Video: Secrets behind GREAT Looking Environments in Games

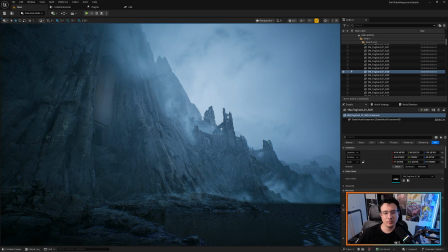Alright devs, we're gonna explore something that not many people talk about. And that thing is, how do you make your environment look good without actually making anything fancy? Now, we are in the Dark Ruins Megascan sample, which is made by Quixel.
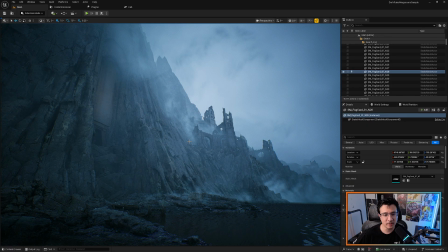It's called Dark Ruins because pretty much your graphics card will explore its darkest time here. So it's pretty heavy, I'm not gonna lie, but it's really well made. I'm gonna go through different scenes here and I will show you different
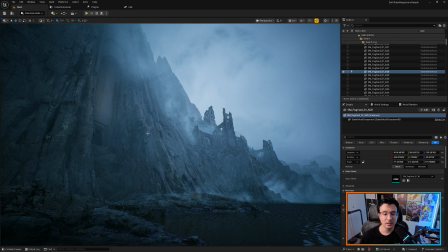art principles that you can apply so that you can make your scenes better. I have explored this map quite a bit and it's really simple in terms of meshes. For example, these rocks here is the same mesh over and over.
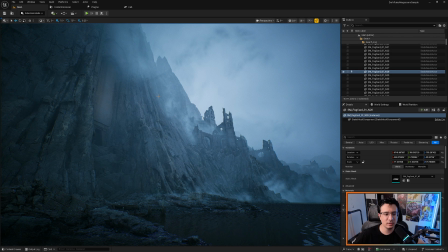Only one mesh is doing all the work. Now, in terms of colors and everything, we're gonna talk about it, but we're gonna go to the first principle here, and that is shapes. Shapes are everything in the artist's eyes.
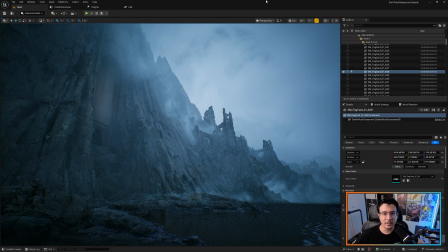Shapes are pretty much what artists see instead of logical things. So for example, your logical brain will think, oh, this is a rock, this is a concrete structure, these are castle ruins, and that's how it thinks about it.
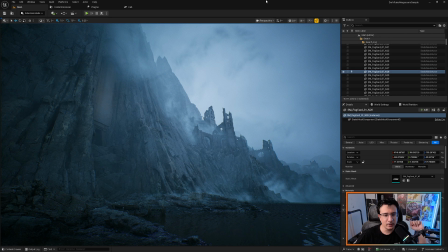You need to stop thinking like that and think about shapes. The shapes are 2D. However, we work in a 3D medium. What our eye sees is actually a 3D, like everything is like 2D.
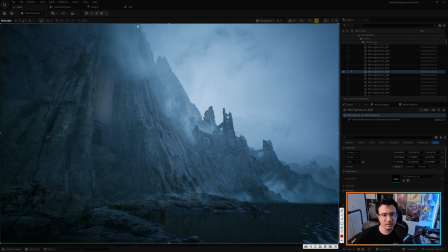So the main shape that you will see here, it's a triangle, just like this. It's a triangle. That's the main shape. Triangles are typically shapes that are related psychologically to,
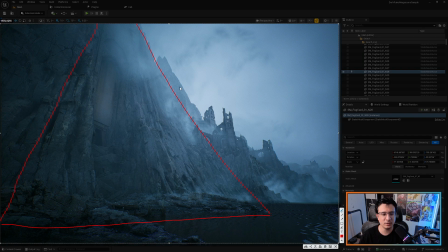you know, like divine things, structure, very, like something like very holy, you know? Like you see like the pyramids, and a lot of game elements use this kind of triangle shapes to show some divine kind of feeling, right?
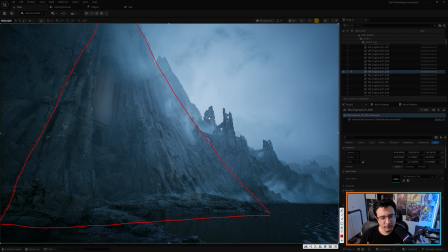Now, obviously, that's like your main composition, right? So what happens here is when you start thinking about your environment, you need to think about what's my main character here.
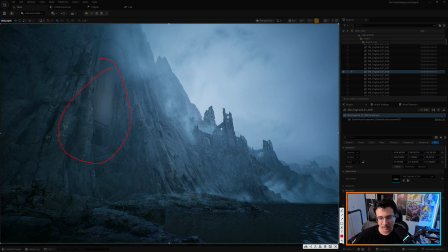So the main character is going to be this one. And how are we going to make it pop? Well, we're going to have two different elements. Some forms that are like rocks, like you can see the forms here, right?
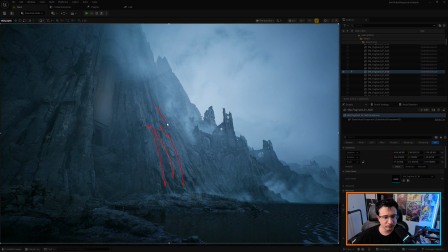Like they are pretty much like this. Right? They form a lot of shadows, a lot of lit areas, just because the way the forms are in the rock, they create this kind of shapes here. Now, so you have like this kind of shapes that are going here.
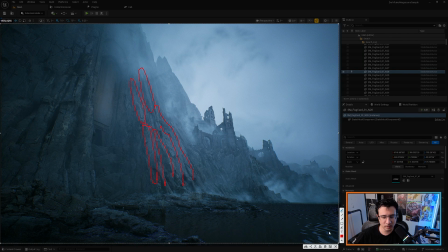We have our main shape that is the triangle, but we also have like different shapes that are these rocks. So the way you add contrast to your main character is by having a different form,
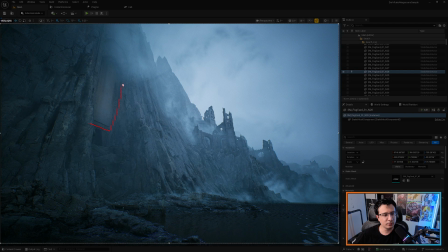like a different surface treatment. When you see this concrete piece, it's not a lot of light and shadow, it's just flat. And this flatness compared to the contrast that is on these rocks, it will create contrast.
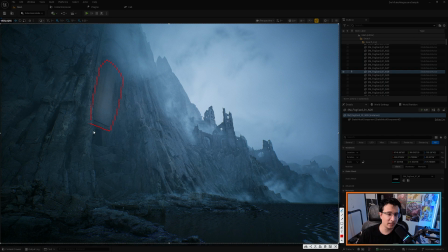And contrast is what pretty much like your eyes are always scanning a picture. And as soon as it finds some contrast, it says, okay, stop here. This is what happens here.
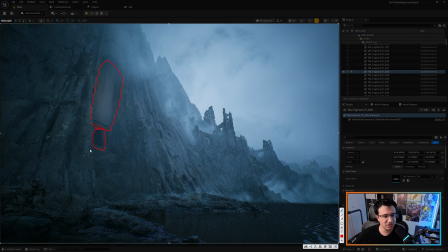There's another contrast here because there is a big shadow here, and we're talking about like black and white already.